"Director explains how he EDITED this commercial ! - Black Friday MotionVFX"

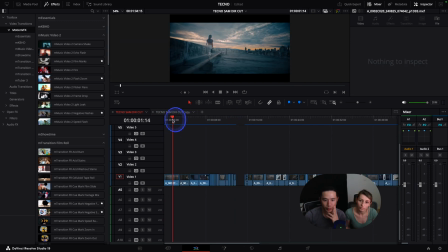So we shot with a few different cameras but a lot of it was alexa 35 which looks great off the bat and you know chloe being a colorist i mean she's done a really good job to make this feel very rich um and you know and it's funny because it's commercial but it
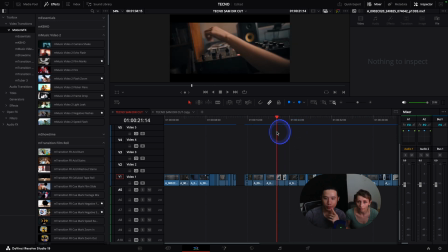can look really grungy and and that's kind of why motion vfx was picked right because i think motion vfx has a lot of stuff that off
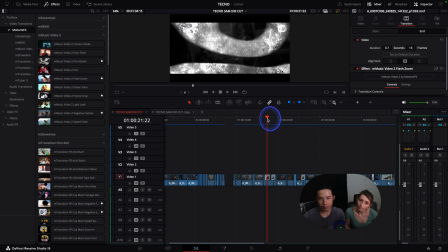the bat is very very clean so you've got this kind of effect that i think is really nice you know i think i think black and white
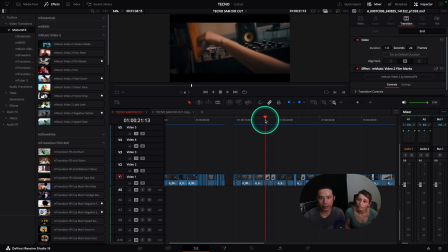gives a really nice texture and and it already gives you that I mean I really didn't adjust that much so if you look at it without the effect it's just a straight cut right but without even going to fusion or after effects you
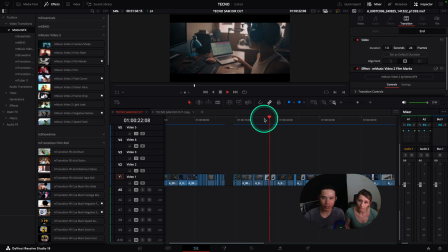just you have that and that's I think that's brilliant right so then we have this other effect as well so let me remove both of them and you can kind of see, I mean, otherwise what would have been a very boring edit?
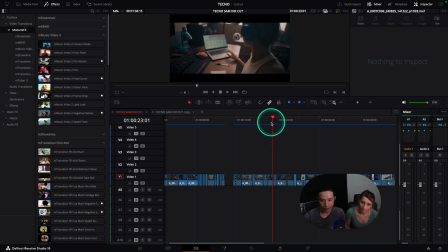I mean, it's not a boring edit. It's a nice edit because it was purposely jump cut and then putting just these two things back to back. I mean, I think a lot of effects sometimes they get a little bit crazy. I think motion VFX is gentle enough that it doesn't really distract you so much.
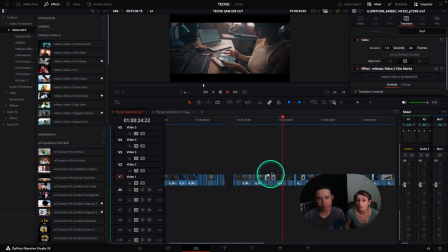Like, that's not very distracting for me. so in this too you use the
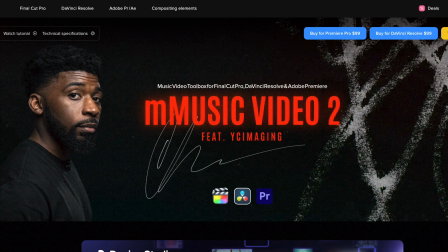motion VFX music video of 2 so if for example you
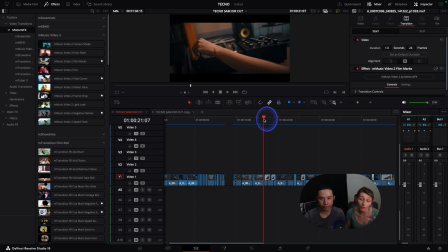don't really know what kind of effects you put and you don't remember what is the title of your effect you can just click on it and then like you have the title over here so and music video to film mark and also
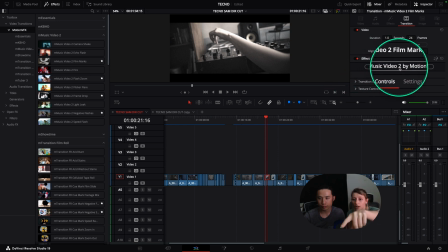you have another the title with Effect M Music Video 2 Film Marks, so this is how you can see where you are. So he used the film marks and also the second one is the flash zoom,
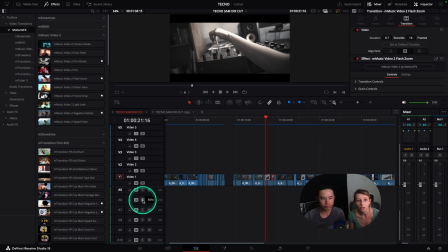so you can find it in the package M Music Video 2.
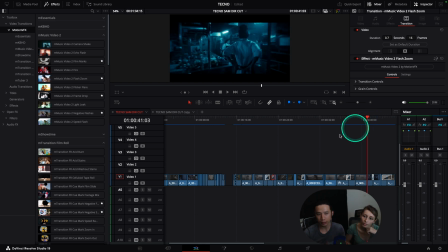I mean things like here, right, like even from here to here, it honestly didn't take me a lot of time to edit this film, actually it almost took me like just a day and a half. so like even here right i didn't i didn't necessarily use anything it's as simple as i could just drag and i could drop it here and you can see it's already super nice
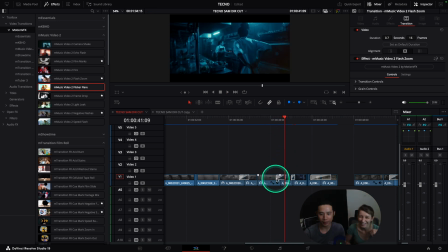actually i should probably use this one here um yeah but it's pretty cool and you just shorten it and just like that i mean i you know i don't think films should rely on transitions i
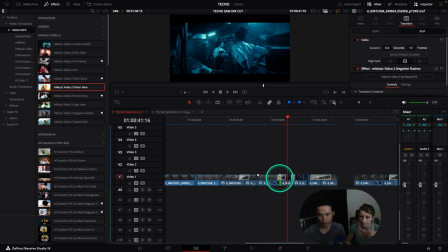think transitions are more like a dressing on top so sorry so it's like you have pancakes but then it's nice to have syrup right and and transitions are kind of like that for me the film should be good without transitions like the film even if i remove all the transitions too super nice
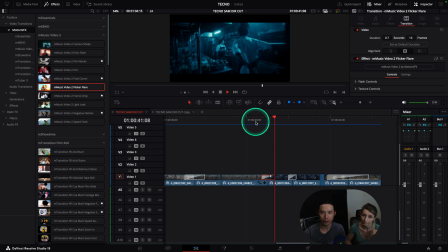but just having that sort of i mean that's really cool right so negative flashes that's kind of cool yeah in the same package yeah even this one like the flicker flare too i think that was really nice I mean look at that and then cut into something else.
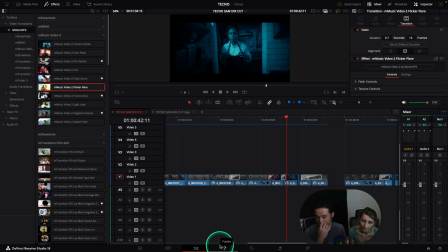That's really cool. So, I mean, this is more a tip of editing, not that I'm the best editor in the world, but I think it's good to be strategic. If everything is doing it, then it just gets kind of disorientating, but just enough is nice.
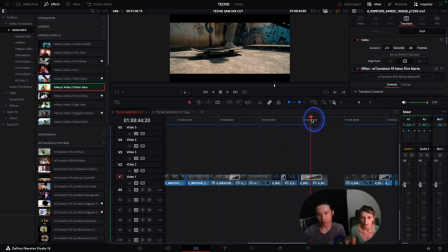Like that's nice. We have this one was interesting.
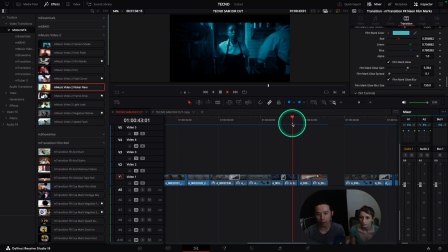So for example here, the music goes like bam, bam, bam, bam, bam, bam, right?
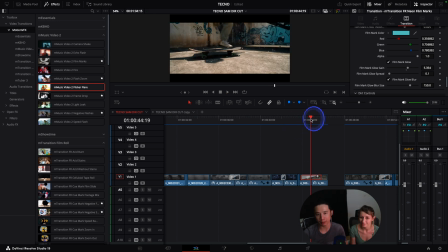So I wanted something that was quick when he stamps and breaks the... breaks his skateboard, right? Ba-da-da-da-ba-ng! That's the sound effect. So I thought something that sort of had a mini buildup with the grain that's kind of nice. And then obviously this X at the time, poof! Right? Ba-da-da-ba-ng!
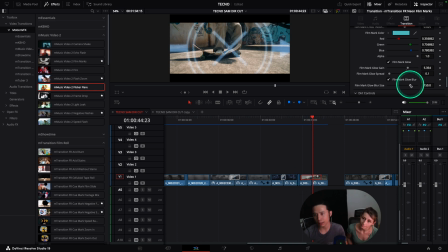So I think Motion VFX does something really cool where they give you a lot of things to adjust.
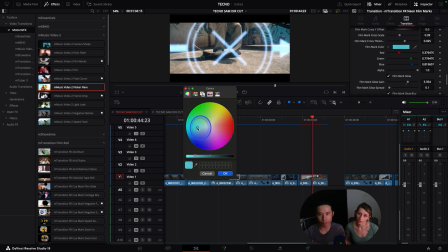They have stuff like you can change the color of the X. So if we kind of brighten it here a little bit, and then we can sort of, yeah.